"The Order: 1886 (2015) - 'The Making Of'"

So game lighting tends to be very forward-diffuse lighting versus kind of glancing
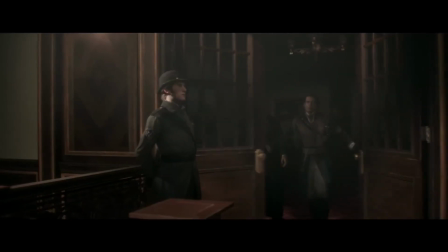(12:32)
and getting the variation in wetness and sheen in material properties. So instead of having full-on direct lights that just illuminate the full face of a character,
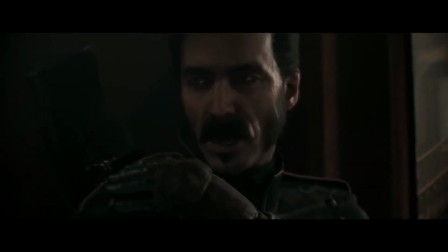(12:43)
you have glancing lights that are catching kind of imperfections and implying form. We've spent a lot of time getting a good volumetric look to our lighting and our fog systems so that it can really...
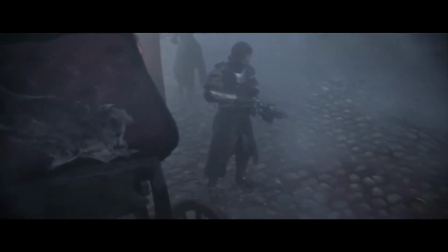(12:54)
It creates a kind of mood and atmosphere. The world we're in, especially, you know, foggy London,
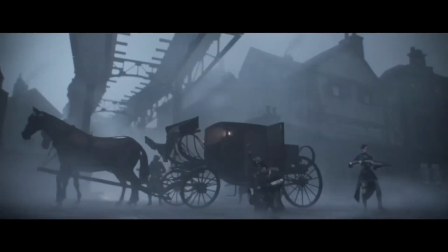(12:59)
fluid and fog and these dense atmospheres and grime and soot are all very difficult anomalies to actually model. Even London today, the fog is a common element.
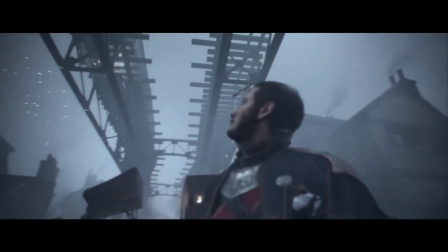(13:11)
But if you look at the Industrial Revolution, it's like you had fog and you had booming industry, you had soot, you had pollution.
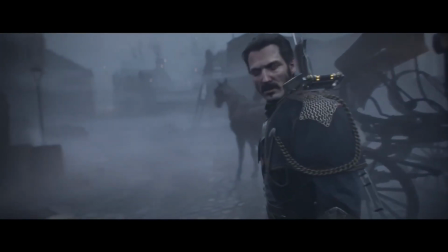(13:18)
It was almost like another character in our world. Yeah, I think in the past, games kind of used fogs to clip out draw distances because they couldn't render as much, and so they just, they'd bring the fog plan in, and maybe on PCs, if you had a really boss video card, you could crank that dial back up and you could see further and further.
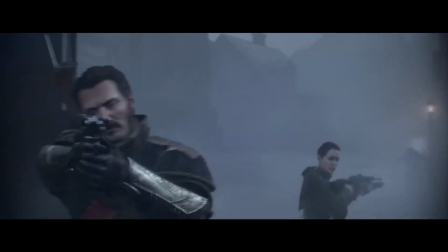(13:35)
And now we're using it to accent the world and some of the players to really get the life and the feeling of everything there. It gives it this kind of living, breathing, immersive quality that actually gives more depth to the world because it's so integral to making
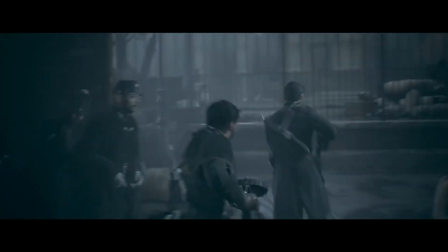(13:47)
the characters and world feel cohesive and of that place and time.
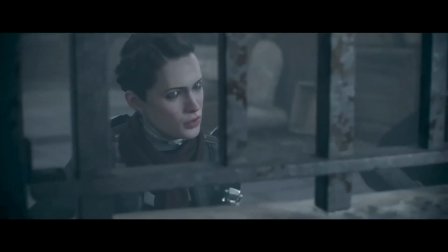(13:52)
When there's a certain tone in the story, a lot of it doesn't just come from what the characters say or even just from the actors and their motion capture. A lot of it comes from the environment. It comes from the lighting and sort of the atmosphere. Any one thing seems kind of inconsequential,
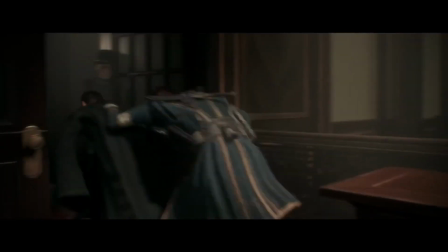(14:06)
but as you see the meticulous kind of research and all those little details add up,
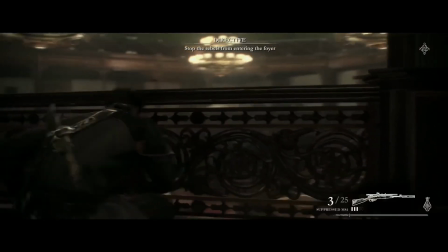(14:12)
the overall experience is something that conveys that level of detail. I don't think there's a single element that we're like, well, let's not go there because the hardware's not powerful enough.
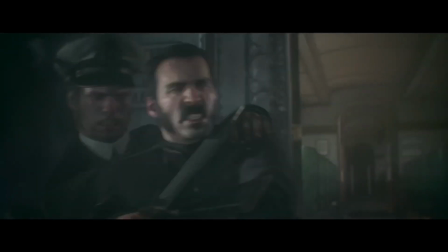(14:23)
It was really, it was, the door was open in any field, and we were like, okay, well, let's try to innovate as many fields as possible.
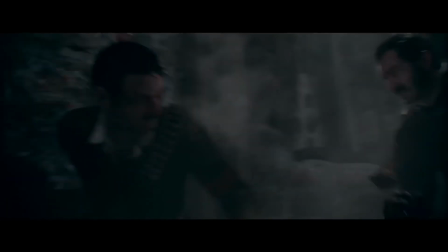(14:28)
Really, the limit is not the technology anymore. It's not sort of, you know, the platform. You can do anything.
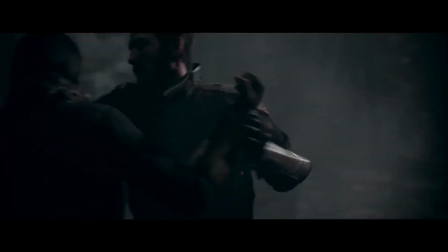(14:33)
Like, you can really set out a kind of a blank slate and say, what do we want to do differently?
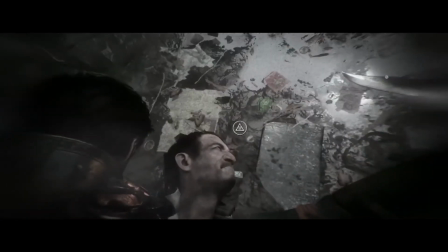(14:38)
What do we think is really key to this new generation of hardware? Which, to the end user and to the game and to the gamer, means that we are giving them the best experience that we can.
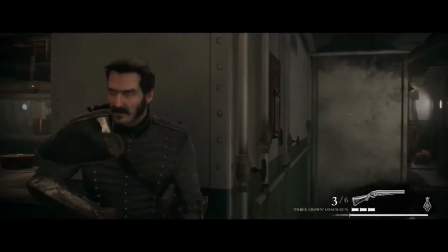(14:48)
We're giving them the most physics that we can, the most graphics that we can, the most animation and AI work. And so what we're able to do is we're able to tailor each of those systems to maximize the hardware to give them the best outward experience, because now we're doing stuff that wasn't before possible. You have a truly cinematic, immersive, you know, experience with characters that you care about, with environments that, you know,
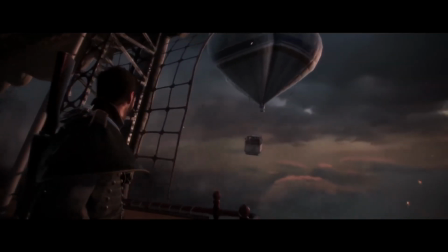(15:09)
blow your mind, that look so painterly and so beautiful and so interesting that you actually want to spend time in that world.
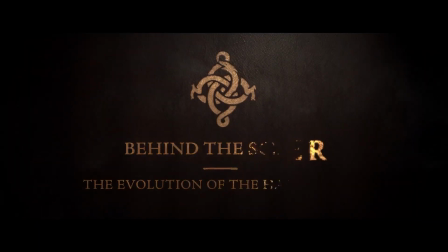(15:17)
We're at war all the time, still today. After thousands of years, we still go to war. We still are, you know, people that like to fight, conquer, and that's the way we live. One thing that we thought at the very beginning was, What if war wasn't against one society against another, one religion against another, you know, one people against another people?
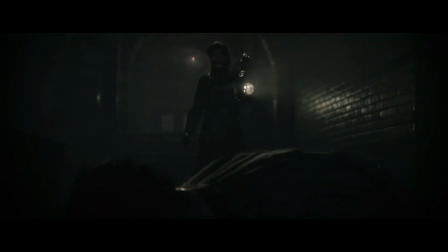(15:36)
What if you segmented the race that we are and formed something that is partly us, but not really like us? The half-breeds were formed out of that. By this point, hundreds and hundreds of years of struggle has already kind of occurred between humans and the half-breeds.
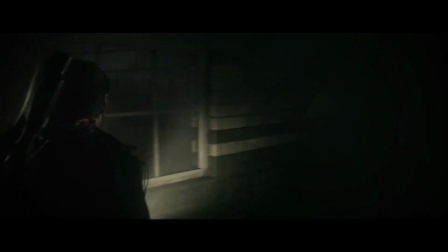(15:50)
Basically, our story kind of paints them as another top-tier predator just like man is.
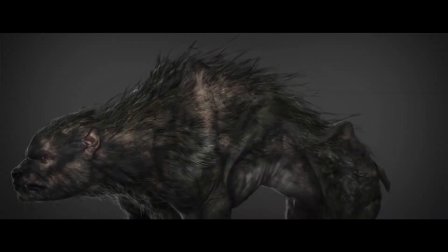(15:55)
The half-breeds are based on lore that exists from stories that we're told in different countries, in different civilizations, societies.
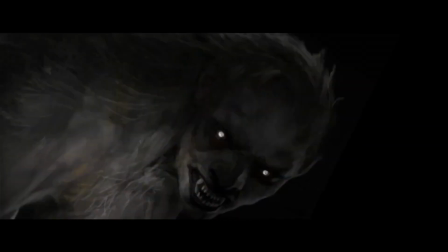(16:01)
In our world, werewolf is something that came from a lore that they probably believed in thousands of years ago when it actually was a half-breed, an evolution of mankind. They still are, I would say, anatomically similar to humans, but they have, you know,
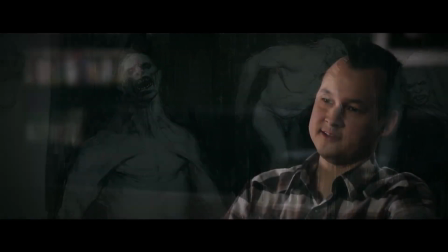(16:13)
there's obviously, they're much taller, they're bigger, they have hides that are thicker, their musculature gets slightly augmented. The reason why the lichens and that particular species of half-breed is a threat.
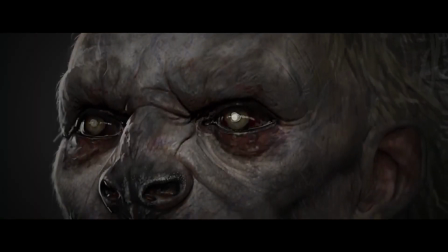(16:24)
It was a question of understanding what it was about the werewolf lord that is as intelligent as you are, but is as bestial as a wolf could.